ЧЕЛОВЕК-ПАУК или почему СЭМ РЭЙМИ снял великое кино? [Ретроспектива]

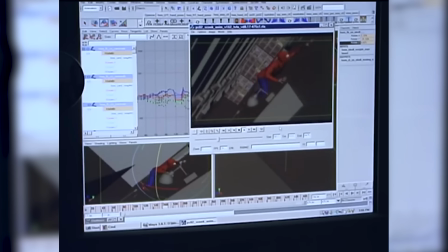20:38 Тоби Магуайр прошел интенсивную физическую подготовку для роли Питера Паркера,
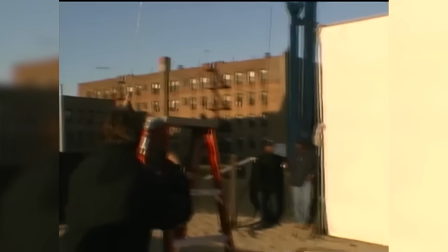20:42 включая тренировки по боевым искусствам и йоги, чтобы улучшить свою гибкость и физическую форму.
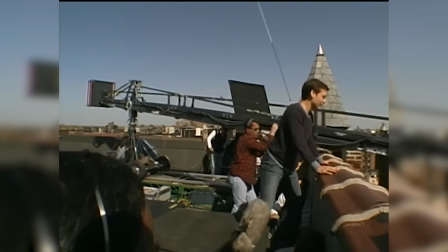20:47 Он также старался по возможности исполнять свои трюки самостоятельно, например,
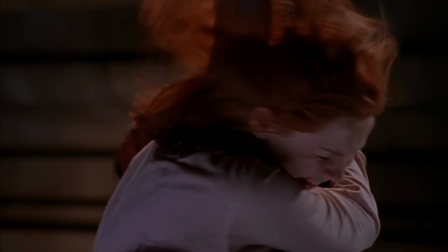20:51 в финальной схватке с гоблином в кадре самый настоящий Кирстен Данст и Тоби Магуайр, висящие на тросах.
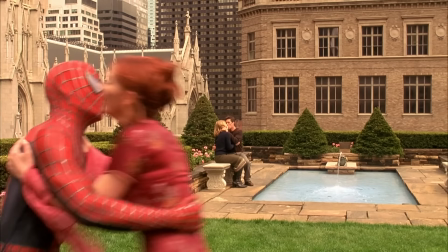20:56 Костюм паука был изготовлен цельный, со снимаемой маской и с неснимаемой.
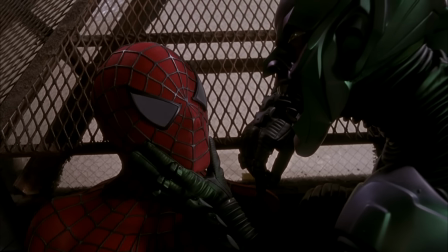21:02 Под маской лицо актера охватывала твердая оболочка, предназначенная для придания голове лучшей формы в кадре,
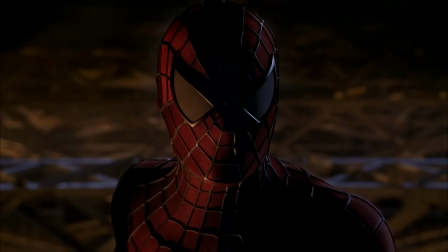21:08 а также более плотного прилегания к лицу и сохранения ощущения комфорта.
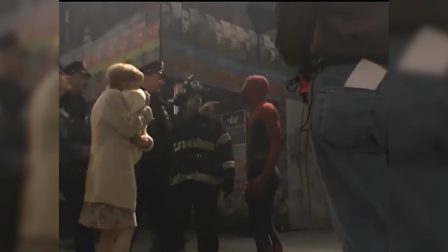21:12 Также под тканью костюма были спрятаны рельефные прокладки, которые делали актера еще более мускулистым.
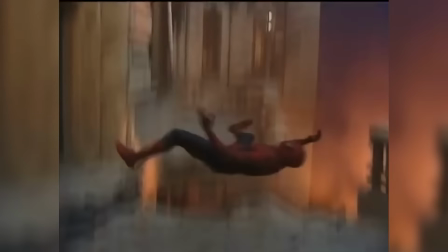21:19 Только в едином монолитном костюме совсем не предусмотрена была возможность быстро его снять, чтобы банально пописать.
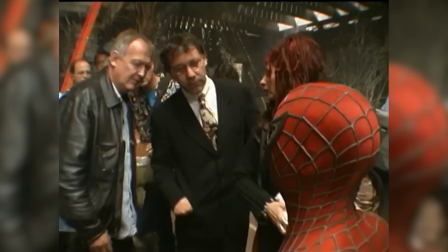21:26 Уже во время съемок это исправили, добавив специальную снимаемую деталь в области паха.
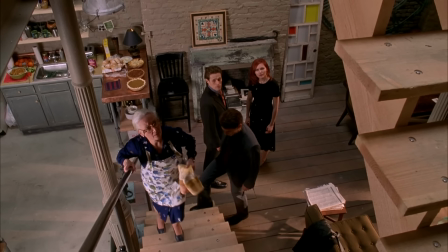21:31 Видимо, она и натирала, да.
Питер! Это ты?
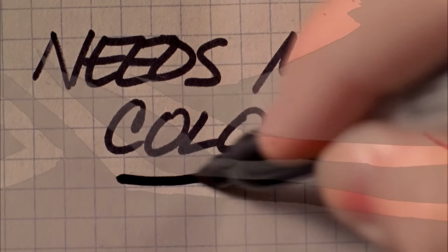21:40 Несмотря на то, что костюм Человека-паука из фильма во многом основывался на образе из комиксов, было разработано множество его версий.
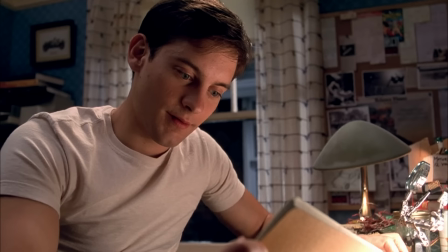21:47 Но в итоге в фильме использовали костюм, который наиболее был приближен к комиксной вариации.
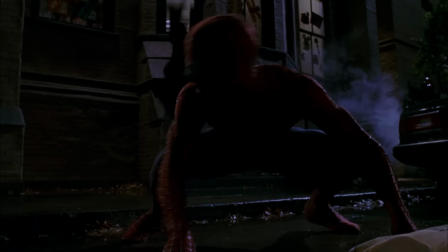21:52 Самих костюмов для съемок создали довольно немного из-за их дороговизны.
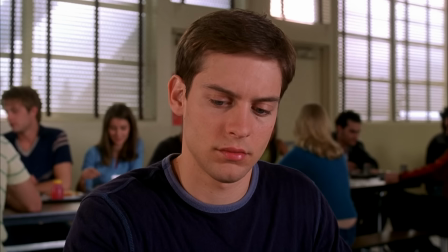21:57 Стоимость одного костюма доходила до 100 тысяч долларов. Интересно, откуда у школьника нашлись деньги на создание этих шмоток?
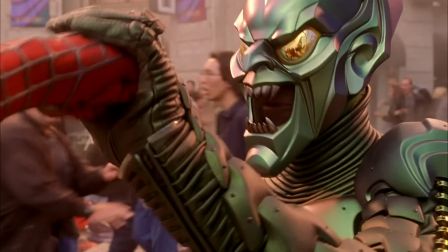22:03 Ну да ладно. С костюмами тоже существует примечательная история.
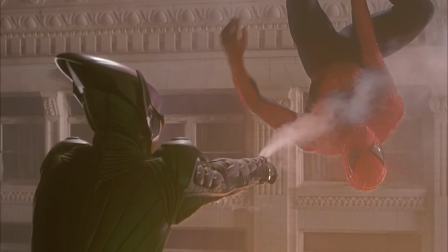22:07 4 из них были украдены, и студия даже объявила награду в размере 25 тысяч долларов за возвращение этих костюмов.
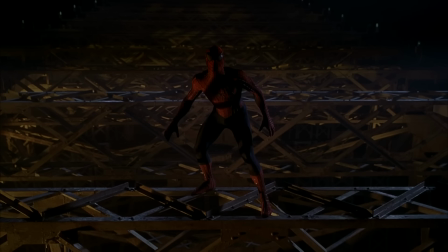22:13 Их нашли только спустя 1.5 года. Оказалось, что их украл один из бывших охранников студии.
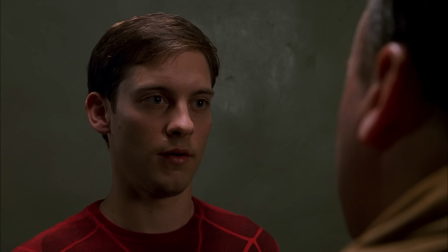22:19 А теперь плакали мои денежки. А вот это явно не моя проблема.
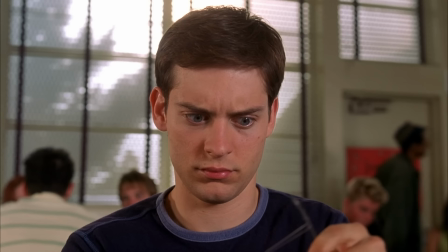22:24 Самым спорным решением со стороны Рэйми была органическая паутина.
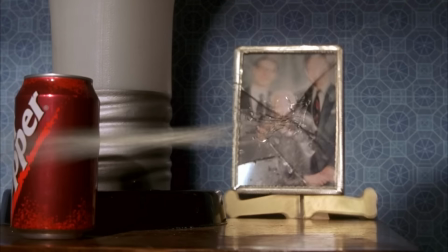22:29 Конечно, это придумал Кэмерон, и у него это было метафорой полового созревания, но Рэйми и Кэп решили, что идея отличная.
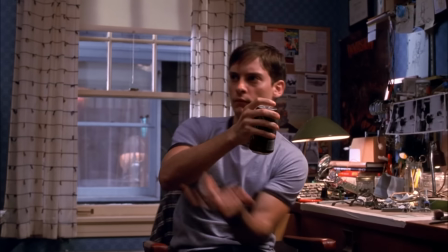22:36 Рэйми веб-шутеры считал неправдоподобными и очень не хотел заморачиваться с ними.
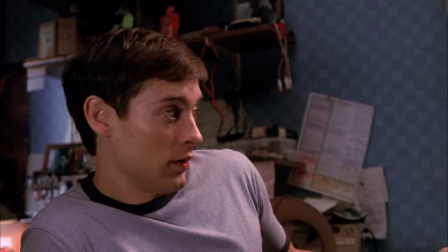22:41 Ну то есть, костюм за 100 тысяч долларов правдоподобно, а веб-шутеры нет.
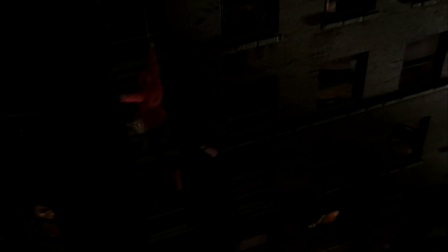22:46 Ладно, по мнению Рэйми, решение дать Человеку-пауку органическую паутину не только имело смысл в контексте сюжета,
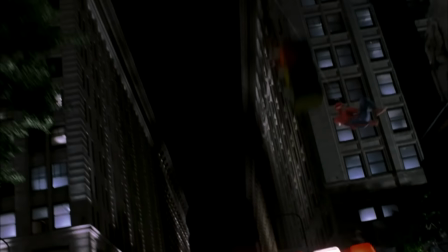22:53 но и позволило фильму уделить больше времени развитию характера Питера,
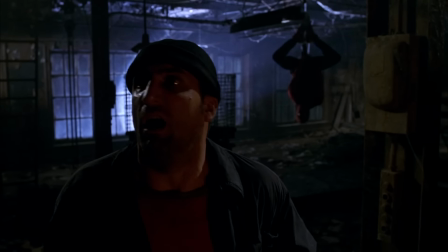22:57 поскольку сюжету не пришлось отвлекаться на объяснение того, как подросток смог не только изобрести паутинометы,
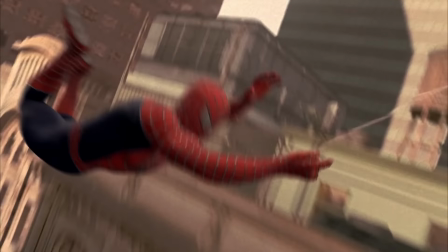23:04 но и создать жидкость для них. Хотя, как мне кажется, создание паутинных гаджетов наоборот раскрывало Питера как весьма одаренного молодого человека.
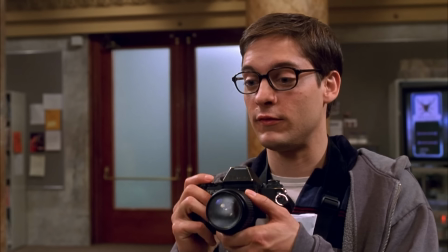23:12 Ну то есть, он был в какой-то степени супергероем и до укуса радиоактивного паука.
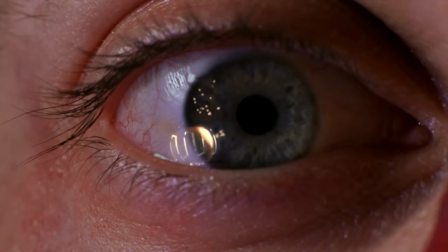23:16 К тому же, ломающиеся гаджеты могли создать напряжение в боях и заставлять Питера действовать изобретательно.
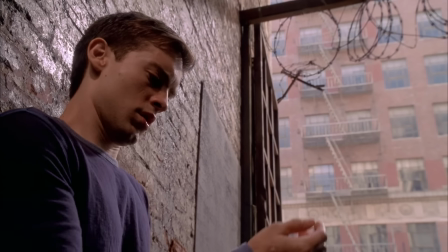23:23 Ну а основной же способностью Паркера было лазить по стенам.
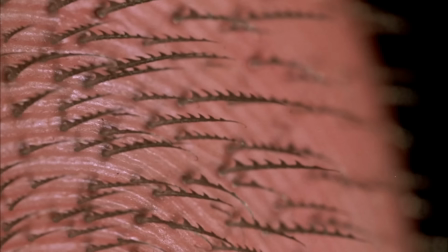23:26 Тут это решили за счет неких волосков на коже Паркера, что прикольно, но не слишком объясняло, как это работает в комплекте с перчатками и обувью.
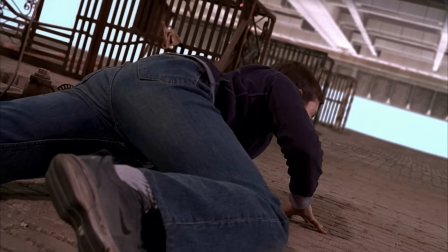23:35 Но в любом случае, сцена первого стенолазания охерительная и культовая, и с этим не поспоришь.
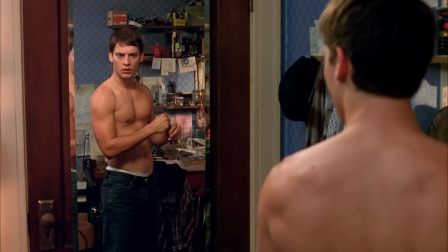23:43 Еще у Паркера прибавилось силы, конечно, и мускулов. Полгода тренировок для Тоби Магуайра.
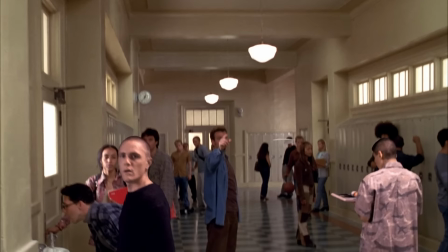23:48 Появилось паучье чутье, которое очень клево продемонстрировано в драке с Флэшем Томпсоном.
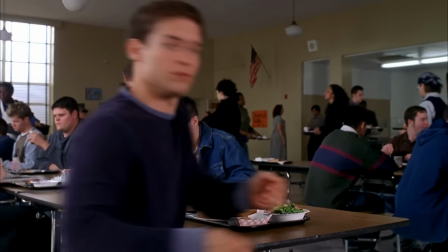23:53 Джо Манганьелло, между прочим. Ну и прикольно, что в сцене, где Питер Паркер ловит на поднос еду Мэри Джейн, не задействованы спецэффекты.
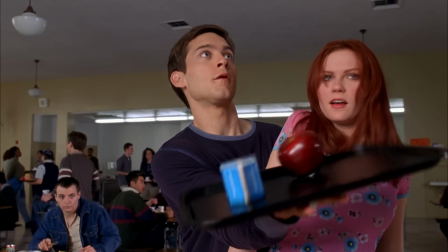24:00 Поднос был приклеен к руке Тоби с помощью липкого вещества. Вся еда тоже была смазана чем-то таким, чтобы не отпружинивать от подноса.
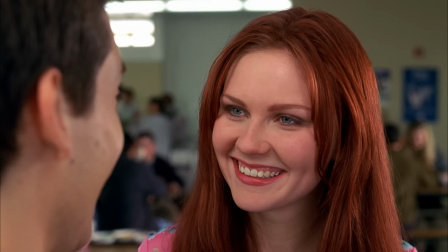24:08 И Тоби ловил это сам. Реакция актеров была самая настоящая.
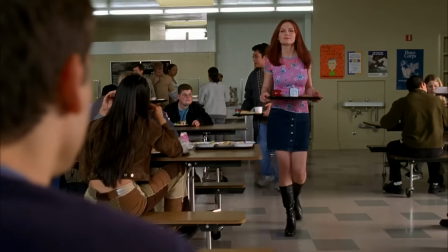24:13 И понадобилось 156 дублей, чтобы получить идеальный кадр.
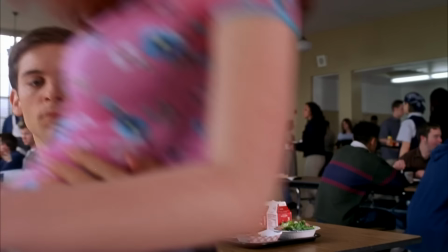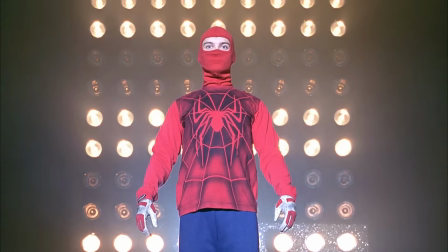24:24 Ух ты! Вот это рефлексы!
Вообще, Рэйми прямо настаивал на том, чтобы многое по возможности снималось натурально.
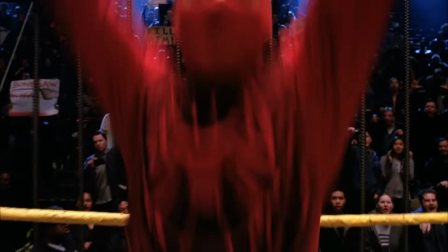24:33 Рэйми не хотел, чтобы кино целиком и полностью походило на мультфильм.
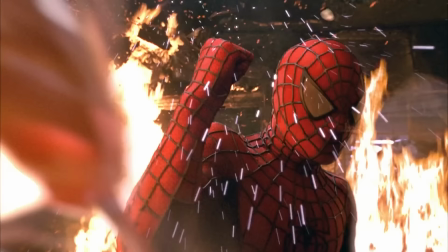24:37 И поэтому ни один из кадров не был на 100% сгенерирован на компьютере.
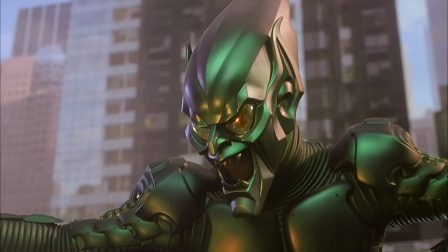24:42 Sony наняла специалиста по визуальным эффектам Джона Дайкстру.